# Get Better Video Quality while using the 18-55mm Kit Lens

Hi folks, Aaron here from Aaron's Practical Reviews and I thought I'd make an entire video focusing on the kit lens and kind of my experiences on how I've maximized the potential of the kit lens. It's usually the lens that most people get first and that's their first, you know, in their introduction to DSLRs or mirrorless or whatever it comes with the kit lens. So, you know, I don't have some magic formula to make the kit lens, you know, give the same image quality as a you know a very expensive lens but i do have some tweaks and some you know settings and stuff that you can change customize it to get more out of it let me switch here from this right now to full auto mode and this has the image stabilization turned on on both the lens and the digital is on the t7i so as you can see instantly
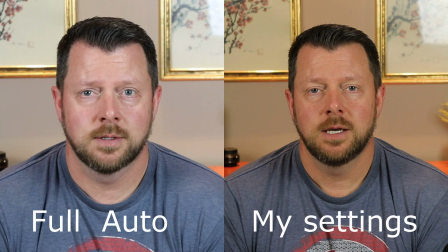(0:52)
the color is different it's cropped in just a little bit
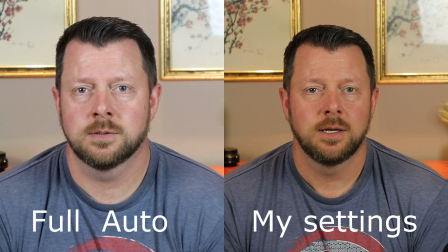(0:57)
and if you look close enough you can see there's it's just not quite as sharp because of the image stabilization
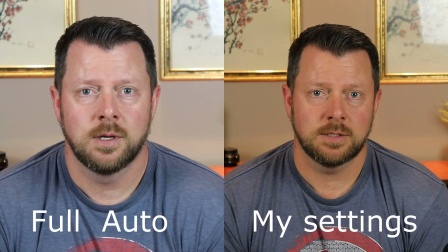(1:04)
so in this particular setup here the image stabilization actually works against you so you can get a little bit more sharpness out of the kit lens without the image stabilization on in this situation and then also changing the color setting your own iso your own shutter speed in order to do that you kind of have to jump out of your comfort zone for a little bit and start experimenting in manual mode i you know i was there too i did the same thing it's all
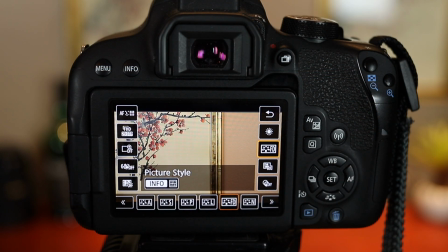(1:34)
part of the learning process and what i did here is i turned off all image stabilization first because it's on a tripod.
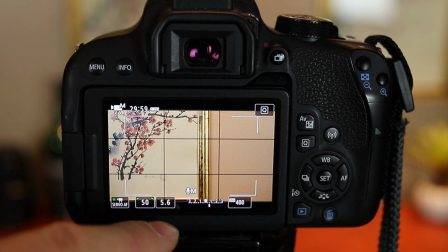(1:42)
Next thing I did was I set the aperture to the minimal setting.
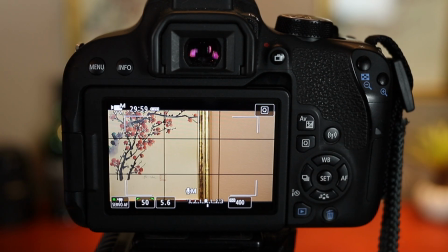(1:48)
Now in the kit lens when it zoomed all the way into 55 the minimum aperture is 5.6. Okay and I have it zoomed all the way in there to 55 so that way I could create a little bit of separation from the background.
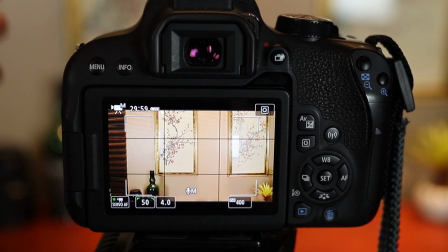(2:02)
If I had this all the way up to the 18 and it was right up on me.
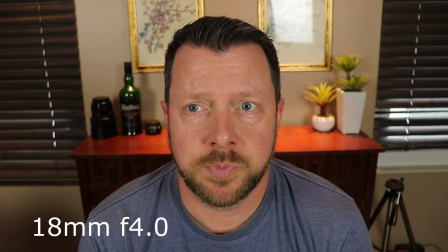(2:08)
So this is the kit lens at 18 millimeters and as you can see here it's a huge difference in the look of it and I'm
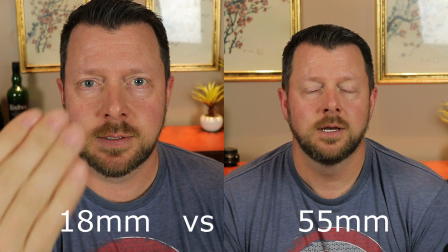(2:15)
I can reach up and touch it right there I'm touching it it's that close it's it's like a foot and a half away from my face it's ridiculously
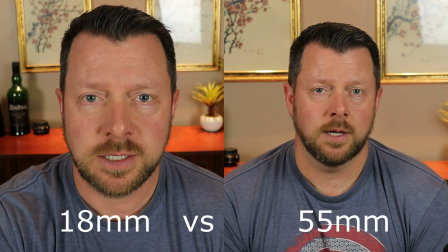(2:23)
close I don't like this look at all that's why I put it all the way as far back as possible at 55 and I'm going to show you here in a second at
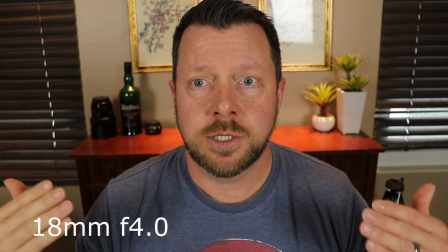(2:31)
35 but I think the farther back you go the more separation you get from the background and it's just a
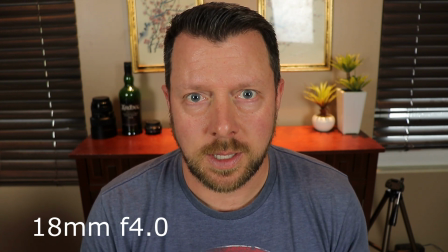(2:38)
more pleasing image on the kit lens so obviously if you're vlogging or something like that and you got to hold it up in your hand it's it's nice because it's really
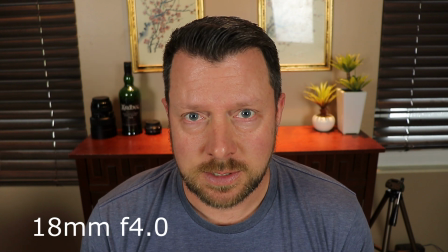(2:47)
wide so it's useful in that regard plus it has the image stabilization it gives a nice appearance while you're walking but for
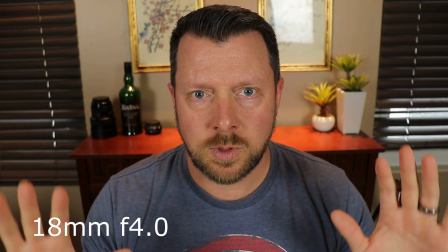(2:55)
this type of situation I just feel like this is just way too close I don't like this look behind me I don't like this look of a
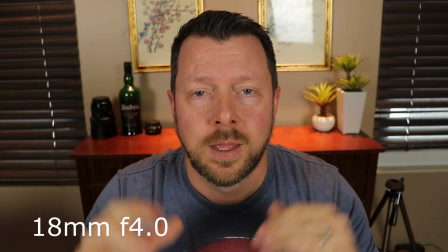(3:02)
video plus my face is like a bit like fish bold I don't like it so I prefer it to be back farther.
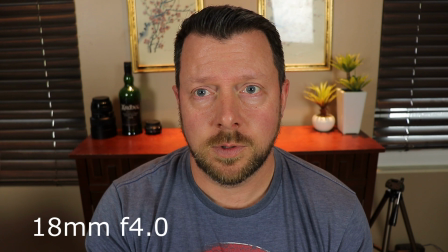(3:10)
So let me go to like around a 35 focal length and kind of get in between and see how that looks.
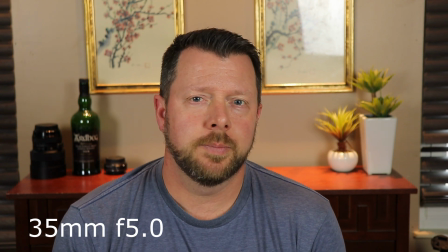(3:15)
So here we are at 35 millimeters and one thing to note about the kit lens is that it is a variable aperture zoom.
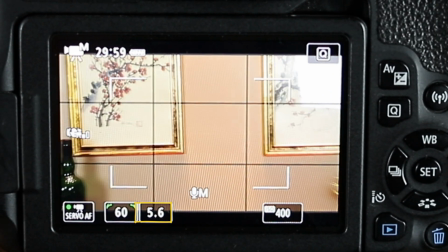(3:23)
So when you're at 18 millimeters it's at f4 when you max it to 55 millimeters you're at f5.6.
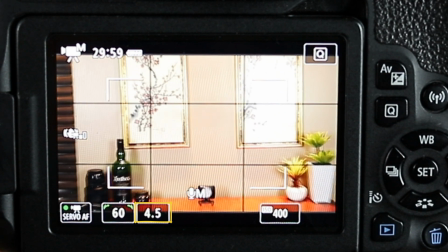(3:31)
So you do have to change your ISO and your shutter speed accordingly to the
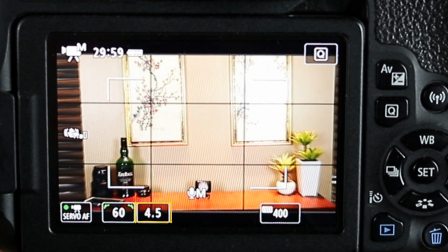(3:36)
zoom however even with that said i don't mind going from f4 to 5.6 and moving the moving back further for the 55 millimeter look which
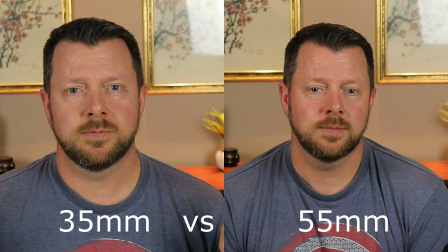(3:46)
kind of gives me slightly more separation from the background and lets me
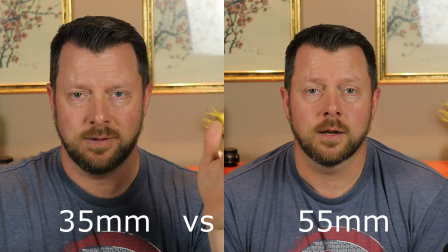(3:50)
control the compression in kind of the the field of view a lot more at 55 i just i like the
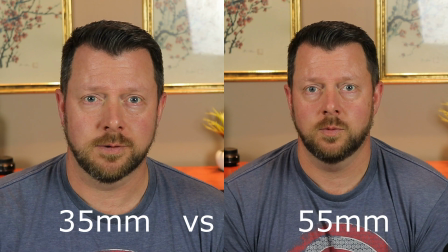(3:57)
look of it being farther back more personal preference than that fisheye look of having the camera right up to me.